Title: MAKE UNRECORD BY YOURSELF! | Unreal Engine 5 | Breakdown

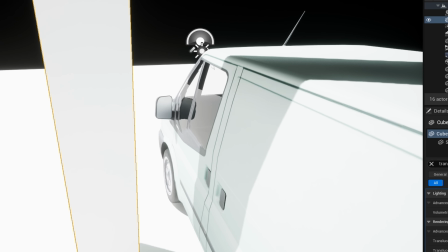[4:04]
If I look from this side on the glass reflection and obstruct the side mirror view with a column,
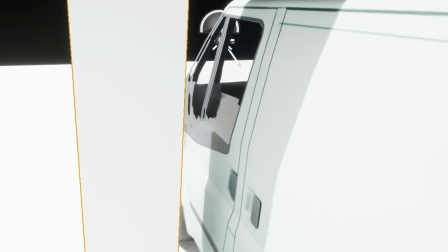[4:09]
we will see that reflection of the mirror disappears, because mirror now is out of the player visibility area and will not be reflected.
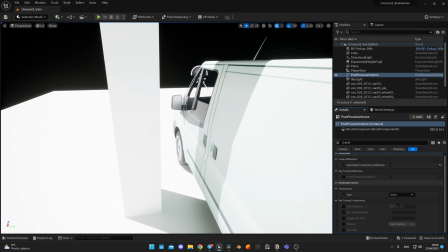[4:16]
If I switch translucency reflections to ray tracing,
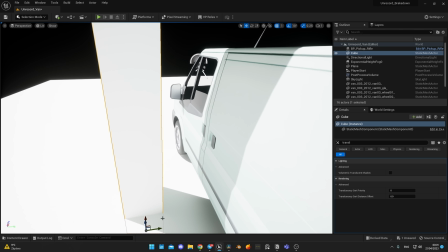[4:19]
then we will still see the reflection of the side mirror even when it's covered by the column, because ray tracing tries to give us physical accurate result.
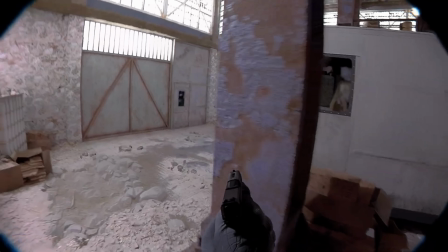[4:27]
You may ask the question right now, how the hell we can see the whole building reflecting in the glass of the truck in that case,
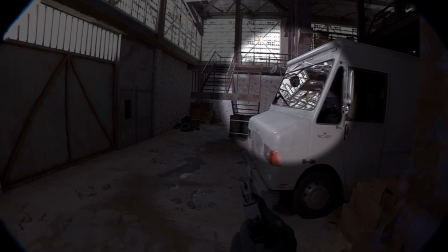[4:34]
as ceiling and windows are outside of the screen space and should not be reflected? And this is typical HDRI trick. If you use HDRI backdrop, this one I have also from Polyheaven, or put HDRI file in Skylight specified cubemap, Unreal,
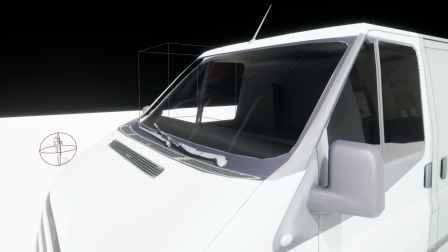[4:48]
in this case, will combine reflections of global lighting and local objects giving you better results. So I assume the following. This factory or part of it was photo-scanned by developers and they captured HDRI of it and put it in Skylight-specified
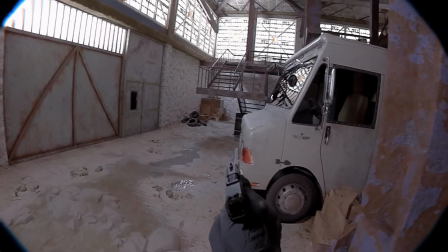[5:02]
cube map or HDR backdrop to match light easily for this scene and get nice reflections on glass materials. Now following with the camera movement. I believe animation was done with motion capture.
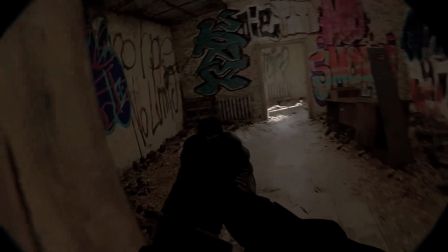[5:13]
It can be done with multiple devices, as HTC controller or any other tracking device. Why I made the guess that the camera movement was motion captured?
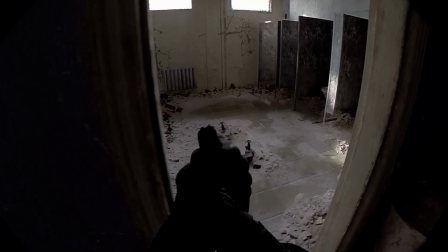[5:22]
Well, because it reminds real police camera footage with all the shakes and movement of real people, but it would be hard to play a game with such camera movement and amount of shake.
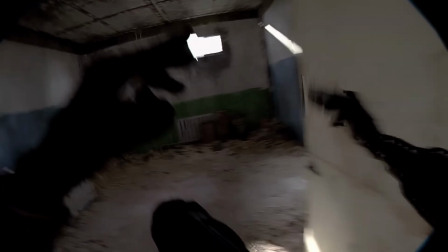[5:31]
Don't know if developers are going to use camera shake blueprints for real gameplay and keep camera movement similar to the trailer,
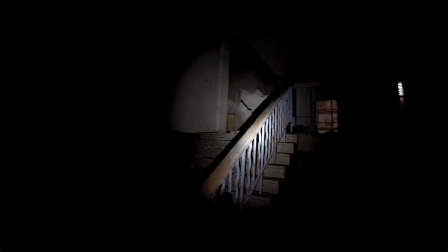[5:37]
or will have this option to be disabled in settings by the player.
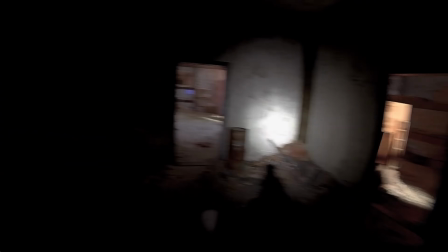[5:41]
Anyway, making camera more cinematic but using real game running is absolutely fine and is general practice for the game development. Okay, let's get back to the camera motion capture. In my case, I will be using LiveLink camera app on my iPhone.
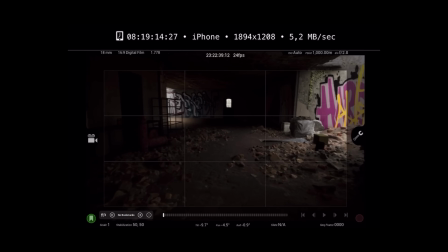[5:53]
How to connect it and set it up, I will not be covering in this video as it would make it probably 20 minutes longer.
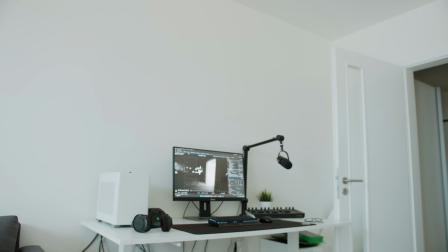[5:59]
In few words, what I did,
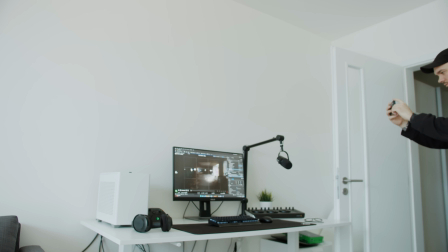[6:01]
I hooked up my iPhone to virtual camera within Unreal Engine and just was walking inside my apartment while recording camera movement with Take Recorder. That creates a sequence which I can render after all is done.
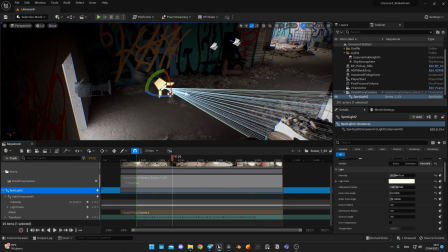[6:12]
In sequencer, I attach spotlight to the camera to make imitation of flashlight and check animation before render. Also, I have a question about excessive amount of motion blur we see in the trailer. Why they did it?
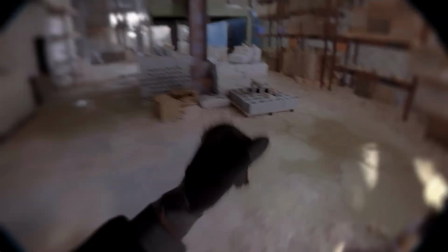[6:24]
I checked few police body cam footages and the amount of motion blur there was very low,
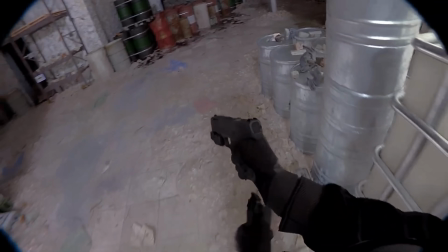[6:28]
as I believe these cameras are filming with high shutter speeds to prevent motion blur for more clear picture.
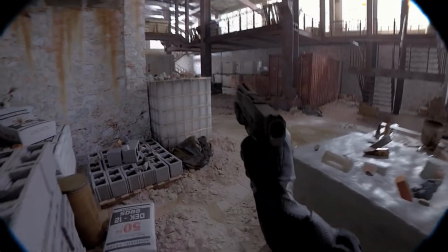[6:33]
So in trailer amount of motion blur was increased to give more cinematic feeling or to hide some flaws in animations or environment design. What I can tell regarding animations, very good job was done there.
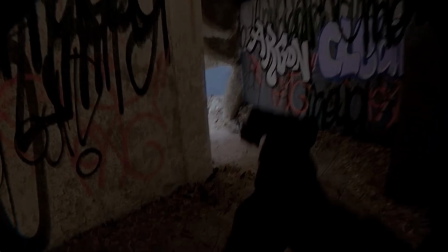[6:44]
Various reload animations, they don't repeat during the trailer, feels like motion capture was done by people who know how to handle a gun.
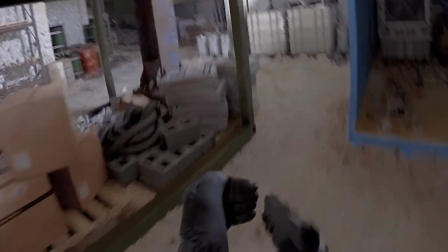[6:51]
It feels realistic, despite few moments when during animation blends, models are going through each other.
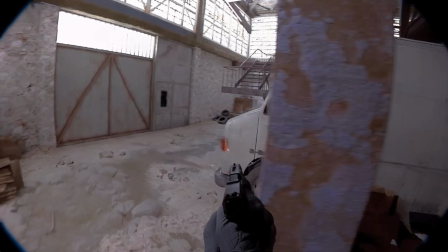[6:57]
But otherwise it was phenomenal and the most impressive for me. Now my opinion, why we will not see the gameplay as it's shown in the trailer.
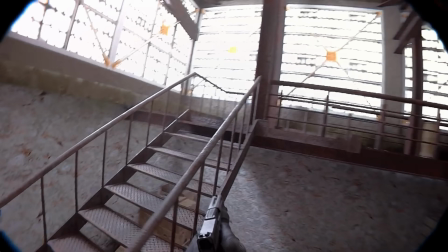[7:04]
The trailer shows two realistic camera movement, it will be hard to play like this. but definitely very pleasing to watch.
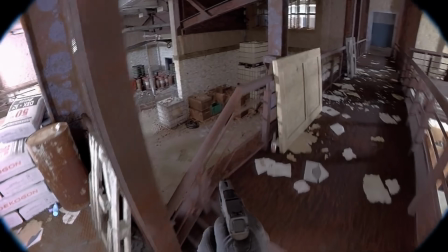[7:10]
Also trailer shows great amount of really high-quality motion blur, which I thought was not possible for Unreal, but when I tried it myself, now I can see that it surely can be done.
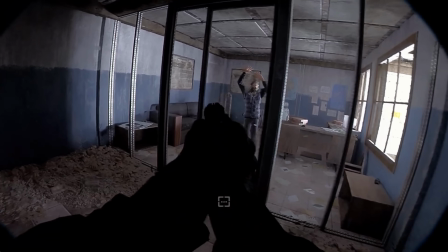[7:20]
Developers claimed they didn't use MovieRenderQ to render the scene and captured footage from executable file.
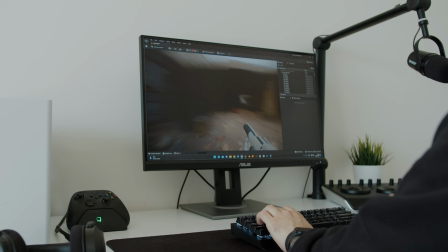[7:25]
I assume settings are probably set to very high, but my RTX 4090 didn't struggle with my scene I created, so I also tend to believe it is possible to make it run real-time. And I'm not good at optimizing stuff in Unreal, because real-time is not my priority at work.
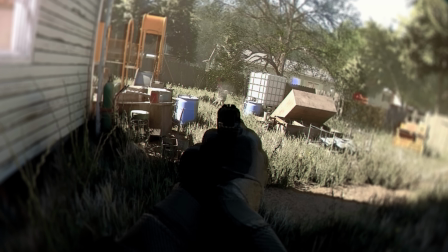[7:40]
Also, if we look at the screenshots in Steam, we will spot that it looks more like a game, but not like trailer, which is absurdly realistic.
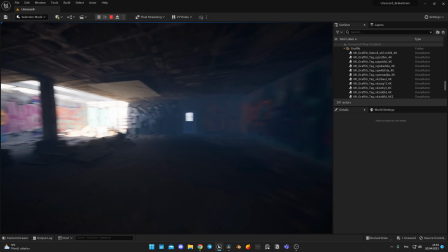[7:48]
Now let's see what I managed to make alone, in one day, in comparison with Unrecorded trailer, using real-time camera movement captured with Live Link Cam.